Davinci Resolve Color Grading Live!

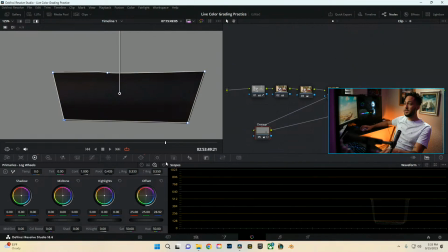But we can mess with our offset. And actually, even for this, we'll come into, let's see, shadows. Mess with that, raise it up a bit. I'm just looking at the scopes, trying to get this as balanced as possible.
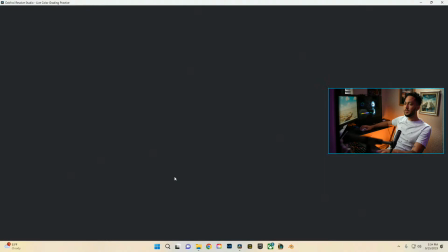Alright, right about there is okay. Then we're going to remove our power window.
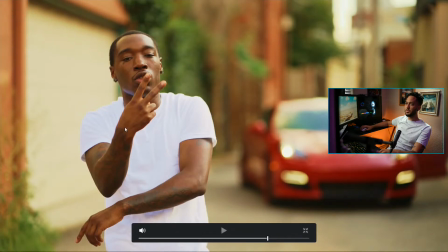And yeah, so not really a big adjustment. It looks like it was just more warm. So we're just pulling a little bit more of that warmth out of the shadows to give us a proper black.
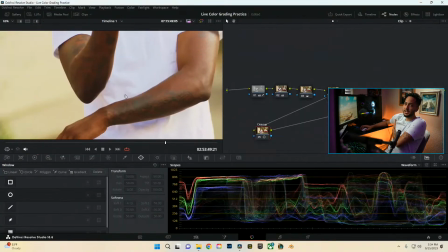And then from there, we're going to go ahead and actually look at the whites as well and see what we can do to get our whites into a clean realm also.
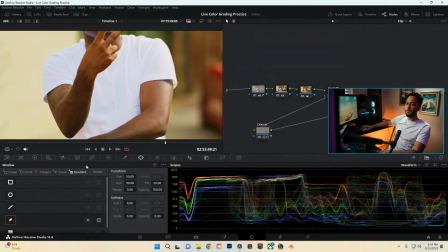So we will make another power window. I don't know where it's at. Alright, there we go. So turn it off. Come on.
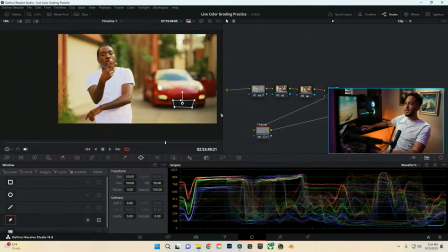Why is this not working? Oh, because that window still exists.
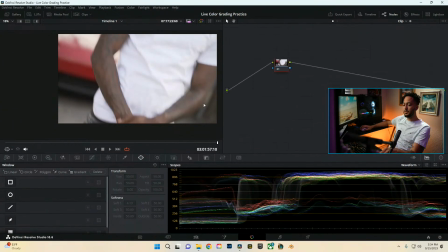So let's just delete that. Oops. I don't know what I just did, dude.
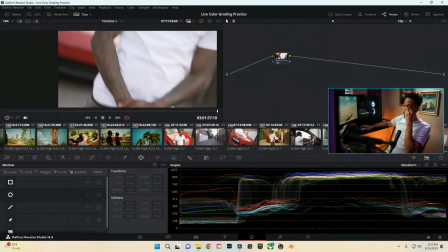I smacked it. Went to a whole different clip.
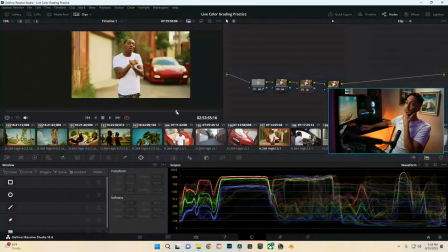Alright, let's go back. Okay, so that's gone finally. So let's go ahead and select our highlights, like a good portion of it. and that way we can go ahead and see what we're doing.
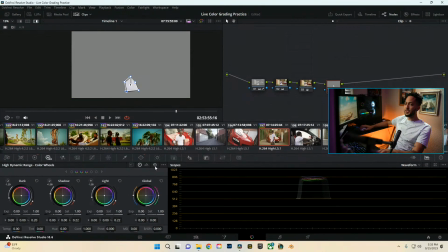So yeah, we're looking at that and it is definitely off. So we'll go back into our log wheels and mess with our highlights. So it's definitely more bluish. So we're going to take some of that out, take some of the red out, and right now we're just pushing all these to try to get it as close as possible to a nice
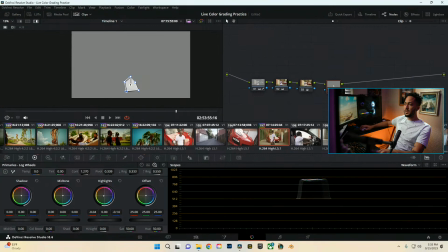solid white.
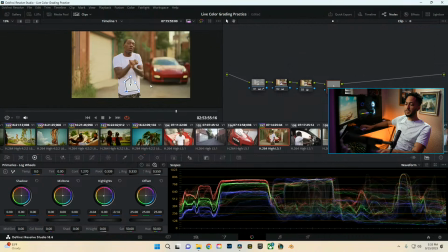I think that's as good as we're going to get it, so we're going to go ahead and take it off. And so yeah, even looking at this, within that power window, you see what we're doing here.
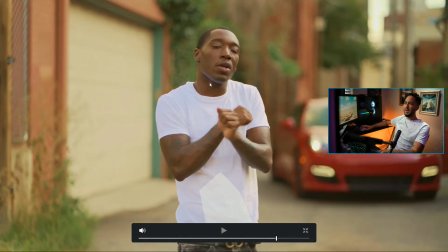So we're looking at it and we're seeing all this shirt here. I mean, obviously by just the eye we can see that it's like bluish, purplish. But doing that and targeting our highlights, we can see that just how much more white we can bring out of that shirt and clean it up and get it more, you know,
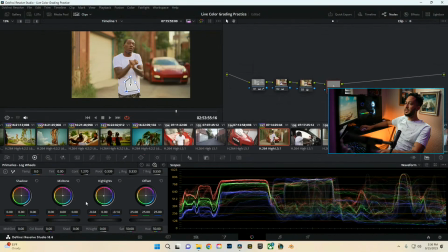solid as far as that goes. So we'll take it off, and then just with our cleanup node here, geez, look at that, just our cleanup node even adds more to it. What did I do? Did I change the offset at all or anything? Maybe darkening and brightening it, I don't know.
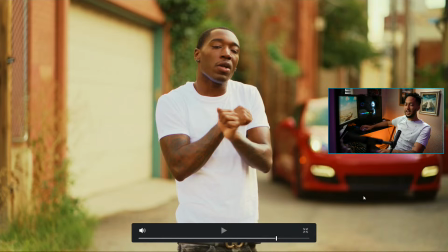But we can see just how much cleaner the highlights are, how much cleaner the shadows are, and just how nice that makes the image look.
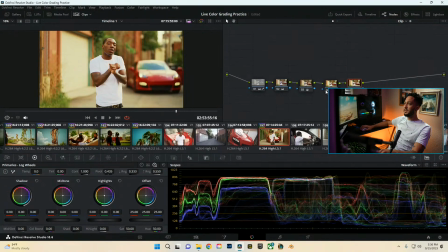Then from here though, we can go ahead and actually add our typical stuff. First things first, what I want to go ahead and actually do is change the hue of the reds. So what we'll go ahead and actually do is come into here, we'll go into our hues. I'm going to select the car.
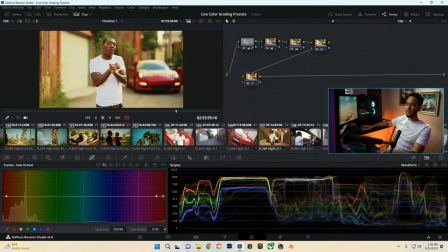The car looks more like pinkish, reddish, you know, so we're going to see if we can find a actual like red color.
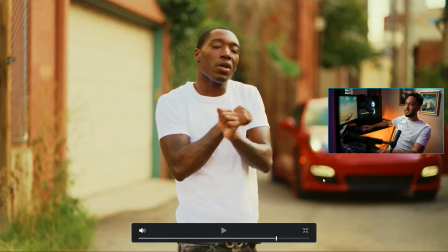So even doing that, it takes more of that pink out of the hood, pink out of the sides, and pushes us more into the actual natural color of the car, which is the red.
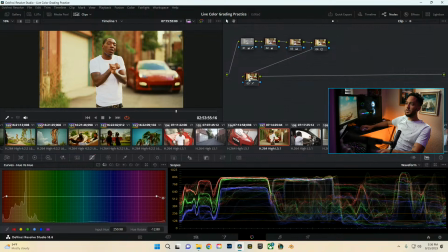Then from here though, we can mess with the luminance. I don't really want to mess with it too much, honestly. One thing we can do though is kind of shape our light. I think for the most part, no, he's kind of all over the place.
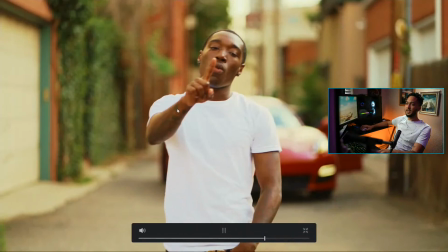So for this situation, I would maybe make a radio gradient, but then like move it with him.
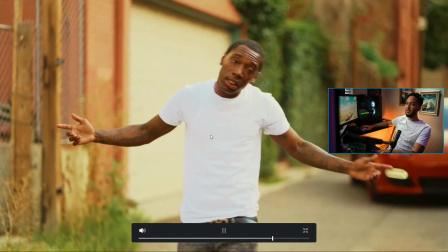And you could track it with him, or you can just go like, oh, once you actually go into the scenes, you can select what you want.
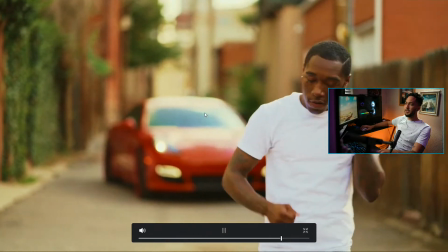But that's looking pretty clean. That's looking pretty clean.
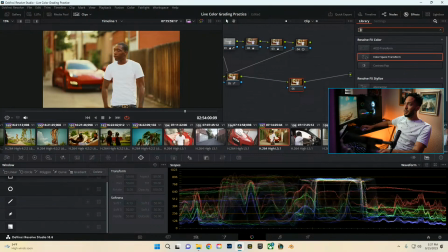Let's see, so we'll go ahead and actually add some glow to it. And we're going to do that same technique we did last time on that last clip as far as just selecting a certain portion of the clip. So come into here, change it to soft light, but then I do want to change that shine threshold all the way down,
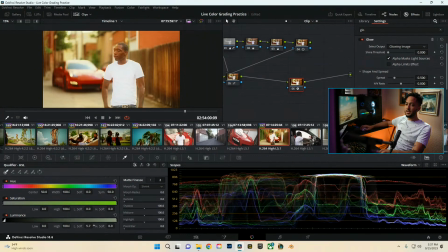and then we'll go ahead and go into our qualifiers, and we're going to make a high soft,
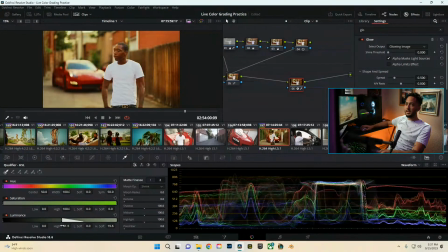around 20-ish, and then just drag it so we're only affecting the darker parts of our image and not the entire thing.
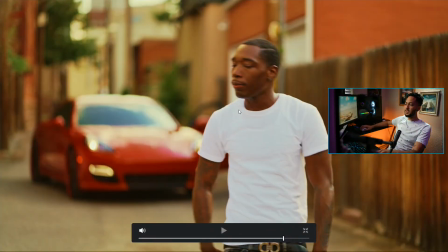That way when we look at it, we went from this to this, and it just helps bring in that little bit of an extra touch.